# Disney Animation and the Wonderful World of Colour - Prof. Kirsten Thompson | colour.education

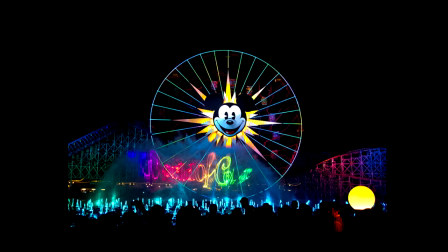8:25 Childhood, the Disney films, promising if only for the duration of the show that these desires can be momentarily recaptured and relived. I also want to suggest that this structural relationship between the transparent and the opaque persist in new media forms,
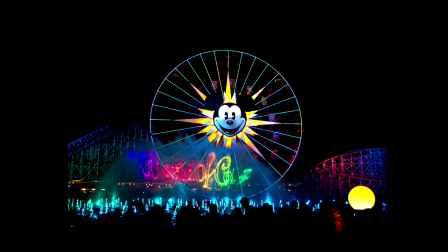8:43 from digital animation to more recent forms like Google Glass, offering themselves to us as magical archiving devices that can also somehow capture and make permanent the flux of everyday life. So let's begin by exploring some formal dimensions of animation that come together in the show. As I've mentioned, the relationship between translucency, transparency and opacity is key in cell animation because its production is inherently palimpsistic.
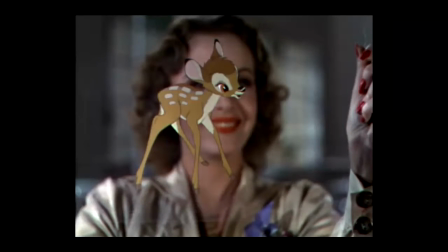9:16 It depends upon light to shine through layers of transparent nitrate, as they were initially cells, or acetate cells, and the ones that Disney used were manufactured by DuPont, who also made their pigments, so there's an interesting material history that I also explore that I won't be getting into today.
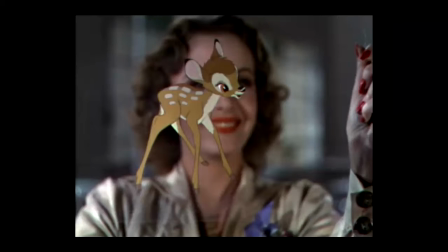9:35 So, partially opaque with the painted characters, props or backgrounds,
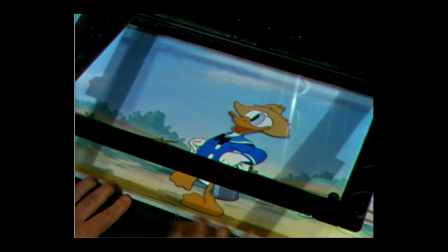9:40 all of them then layered together to create the illusion of depth, as we see here with background and character combined with Donald Duck. Cell animation was a particular mode of industrial animation that dominated in the United States and elsewhere for much of the 20th century.
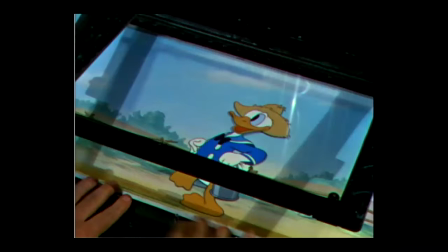9:58 The use of cells was part of the tailorization of the industry to minimize time in a labor-intensive production process. Cells were photographed sequentially, frame by frame, under transparent sheets of glass, like we see here, that clamped down and kept dust from the cell.
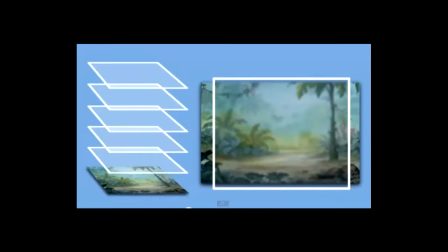10:16 The greater the layer of cells, the less light penetrated through to the deeper, deepest layers, and the more blurry was the resultant composite image, and to compensate for this loss of light, dark colours or letdowns were used on the lower cells in the palimpsestant process.
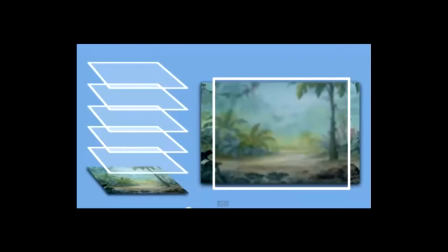10:37 Similarly, the choice of different materials from pastels to watercolours, oils or pencils also mediated the degree to which light passed through the cells.
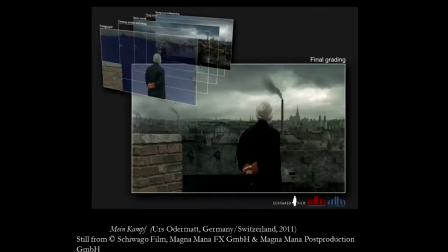10:47 In the contemporary era, because we are dealing with digital compositing, capacity for integration of data, we have a different capacity, which is quite different, and so this loss of sharpness is largely avoided.
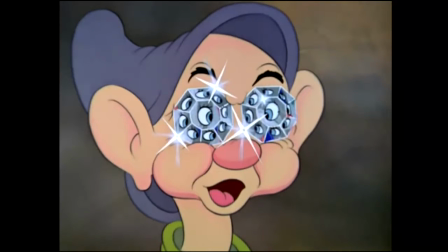11:04 I want to also mention the importance of light and its mediation on our own bodies here, which enter our brain cells where it is converted from light waves into electrical charges. In other words, on the level of perception, our bodies literally mediate light, and like the transmission of light,
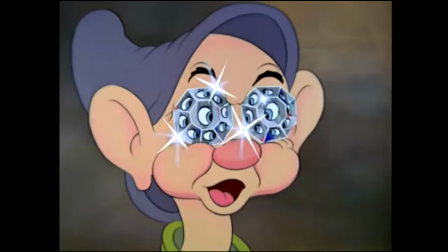11:23 the perception of light is always materially embodied through relations of penetration, mediation and transformation. So not only then is the relationship between opacity and transparency, or more accurately the translucent,
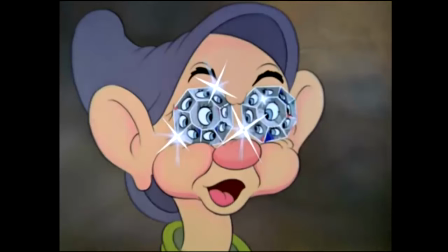11:41 crucial at a formal and material level in animation as well as in its perception, it's frequently present at the level of representation. spotlighting luminosity, colour and delicacy of design.
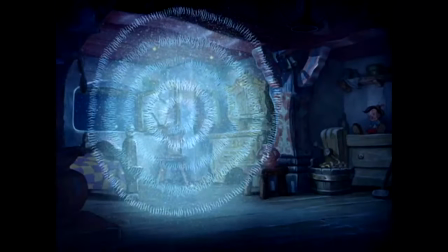11:55 And here I show you an image created by Oscar Fischinger, famous avant-garde artist who also worked on Pinocchio to create sequences relating to the Blue Fairy and her arrival to transform Pinocchio from a puppet into a boy,
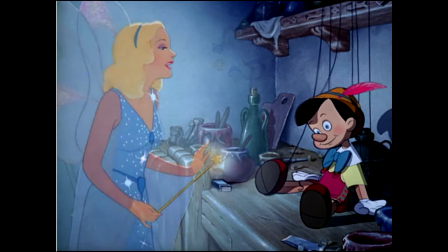12:13 ultimately.